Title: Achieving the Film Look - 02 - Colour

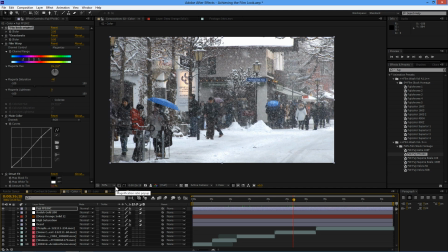[12:25]
So off and on, and the cool thing is we can start to kind of combine these a little bit, add another adjustment layer. Say I wanted to warm this up a little bit, let's type in warm. Let's take a look at maybe warm faded.
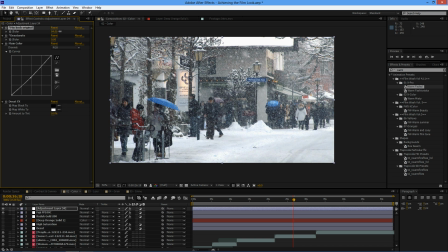[12:42]
And this gives a really cool sort of vintage retro look to the to our little snow scene here. So before and after.
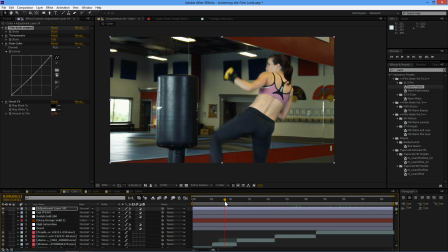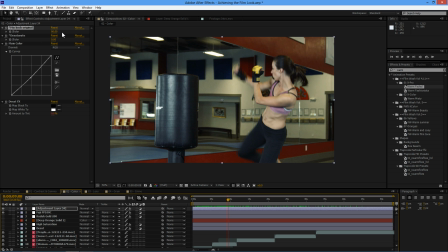[13:05]
Before and after, so we've got a nice sort of little look there. Let's pull this back, make that even stronger. You can even mix back another one if you want to. A lot of these actually, if you start to let's desat, find a desat thing.
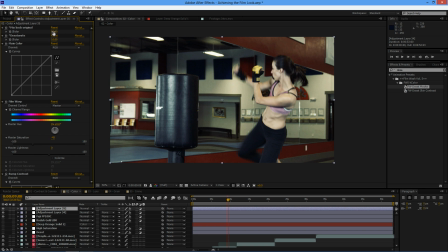[13:25]
Yeah, if you start to put these in at slightly lower values, so you're kind of mixing back the original a bit higher, you've got a whole load of,
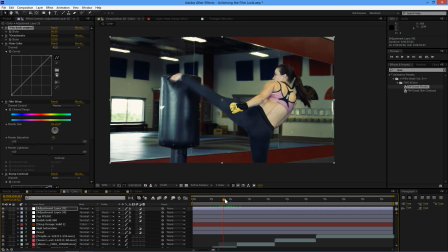[13:39]
you're kind of nudging your image in a certain way without making the whole thing too strong and overpowering.
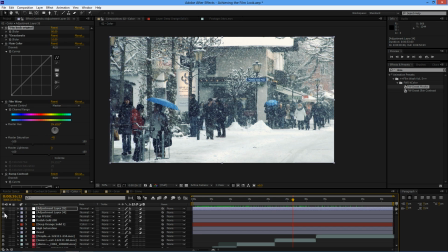[13:48]
So before and after.
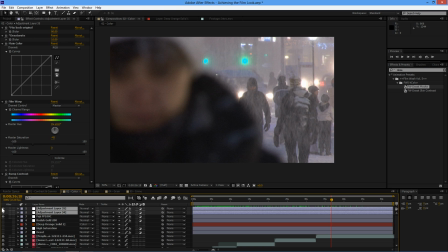[13:56]
Before and after.
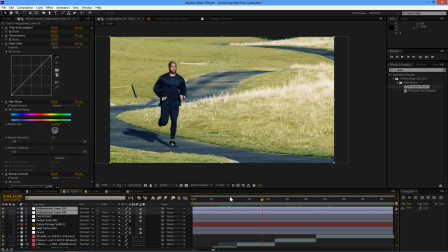[14:00]
So colour and saturation has such a huge importance to the overall feel of your piece and giving it that film look.
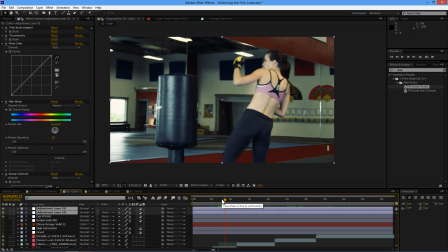[14:09]
In the next exercise, in number 3, we're going to start to look at some of the lens effects. So we're going to be looking at a bit of misting. We're going to be looking at some vignettes.
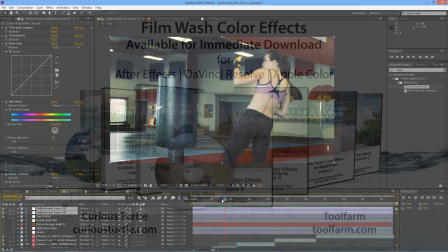[14:20]
So join me over there.